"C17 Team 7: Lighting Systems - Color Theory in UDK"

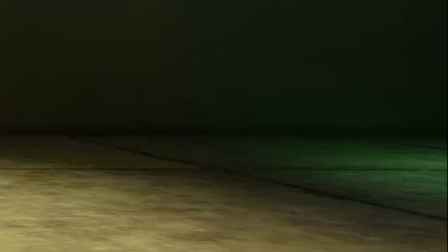8:18 You don't want to use either of those two colors too much because it'll actually dominate your scene and it'll make it look really fake.
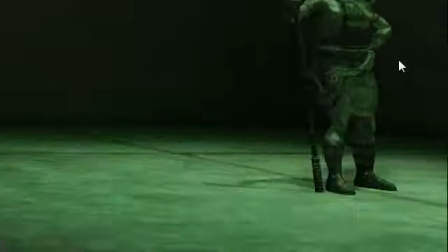8:23 Kind of like a bad sci-fi movie. So moving on, now we're going into the cool spectrum of things.
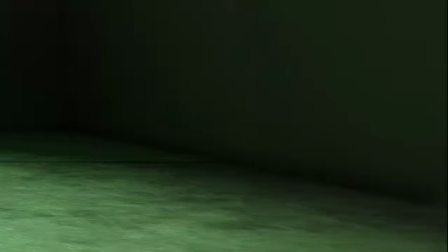8:29 So now we're looking at a green light. And green actually is a very natural light, as I'm sure most of you, if not all of you, are aware. It symbolizes renewal and abundance, but it can also symbolize jealousy and envy.
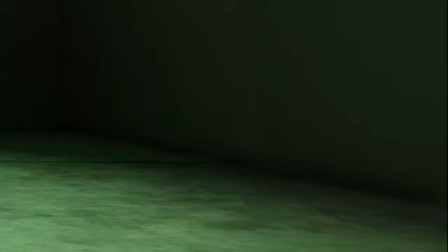8:42 It's a very natural energy base, so if you're trying to portray energy, green is a really great color to go with. In design, green has a harmonizing effect. Brighter greens are more energizing and vibrant, while olive greens are more natural, kind of more of earth tones.
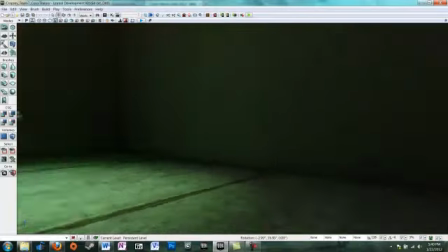9:01 And dark green generally represents affluence. So now we're going to skip over here.
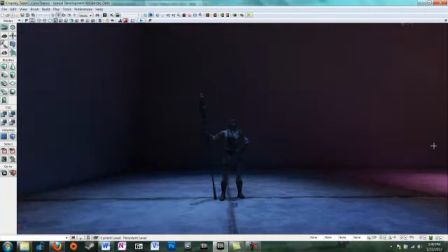9:07 So now we have a blue light, and blue is a sad color, but it can also be a calm color. It can represent responsibility and peace. An important thing to point out here is blue is not a stable color, and what I mean by that is that, like most of the other colors, when you change the shade of blue,
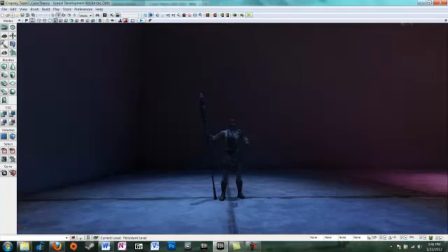9:26 it starts to mean different things to different people. But with blue especially, when you change a shade, it can mean wildly different things than it did before. So each shade of blue can mean something very different and very distinct in terms of an emotional state. So if you're trying to portray a very depressing scene or a very calm scene, you need to be very careful what kind of blues you're creating.
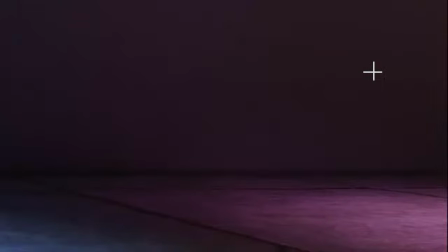9:47 So we're going to move on. Oh, and dark blue also represents strength, which is important to point out.
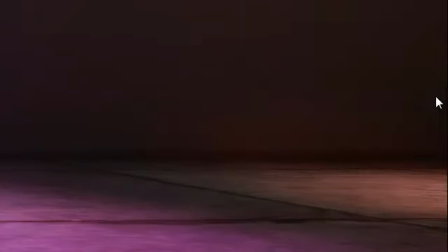9:53 So here we have a purple, kind of a lavender, And an important thing to point out here is most of the lights I've chosen for this particular room are not pure purples or blues or whatever. It's actually kind of a mix of a couple of different light,
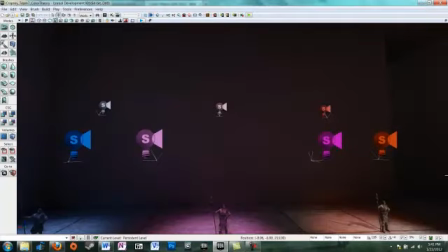10:06 and I'll back out here and show you that I actually have a lot of different light spots that are projecting onto different statues.
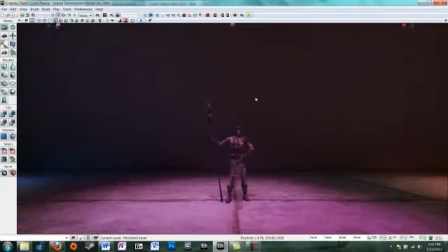10:14 The reason for this is that when you use really solid colors, it actually floods the image that you're trying to project onto and makes it very ugly. So I'm using something that's similar to three-point technique, and what it does is it gives a nice shadow, which you can see at the base, but it also
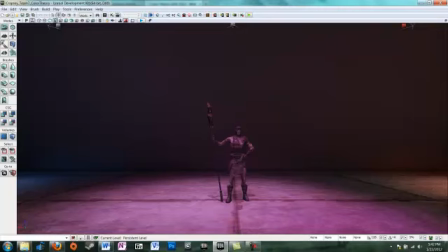10:32 fills in the scene in a very natural way instead of just being solid colors that kind of blot out all of the actually interesting features on the static meshes. So purple stands for royalty, creativity, imagination, romance, and with romance especially, that's more of a lavender than a true purple.
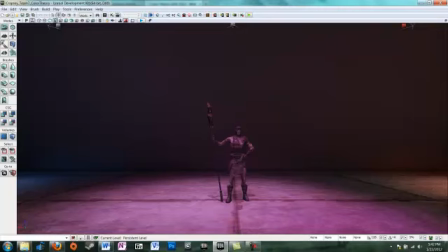10:51 And in Eastern cultures, especially in Thailand, it is the color of mourning, sorrow for widows.
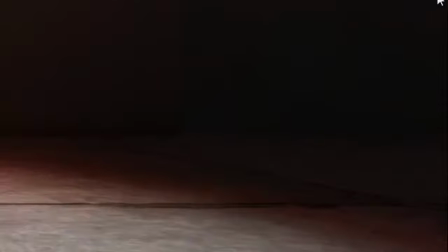10:59 So moving on, now we're going to get into naturals. And so what I've done here is I've projected 3 different lights onto the statue all at once. One of them is a white light, one of them is a brown light, and another one is kind of a rosy light.
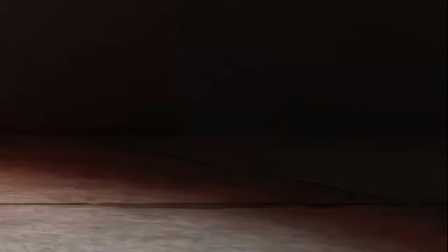11:12 And I think the rosy light's coming from your left, which is why it gives kind of a weird haze to the outside of the silhouette. Neutrals are really used, to demonstrate another color.
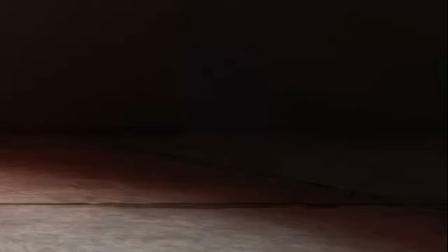11:29 Neutrals never really fill in a scene by themselves, so your blacks, your whites, your grays, and most of your browns are actually there to really enhance other colors, because as you can see looking at this, the light doesn't add anything to the statue. It actually, you can see it very clearly, but it doesn't add an emotional state.
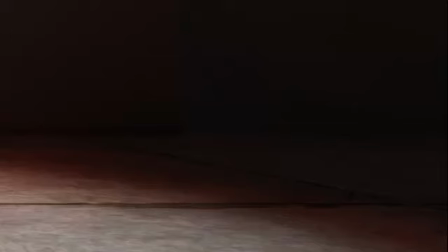11:48 So black usually represents power, elegance, formality, evil, death, or mystery. And I want to read you this great quote, which is hilarious. It just shows how color theory can be interpreted in so many different ways. Black is commonly used in edgier designs as well as in very elegant designs.
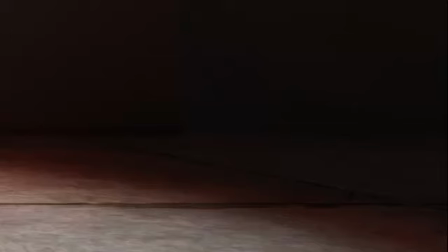12:04 It can either be conservative or modern, traditional or unconventional, depending on the colors it's combined with. So clearly it can do anything you want it to. White is usually purity, cleanliness, virtue, goodness, and in terms of it being an enhancer, it acts a lot like black. Usually you see black or white backdrops.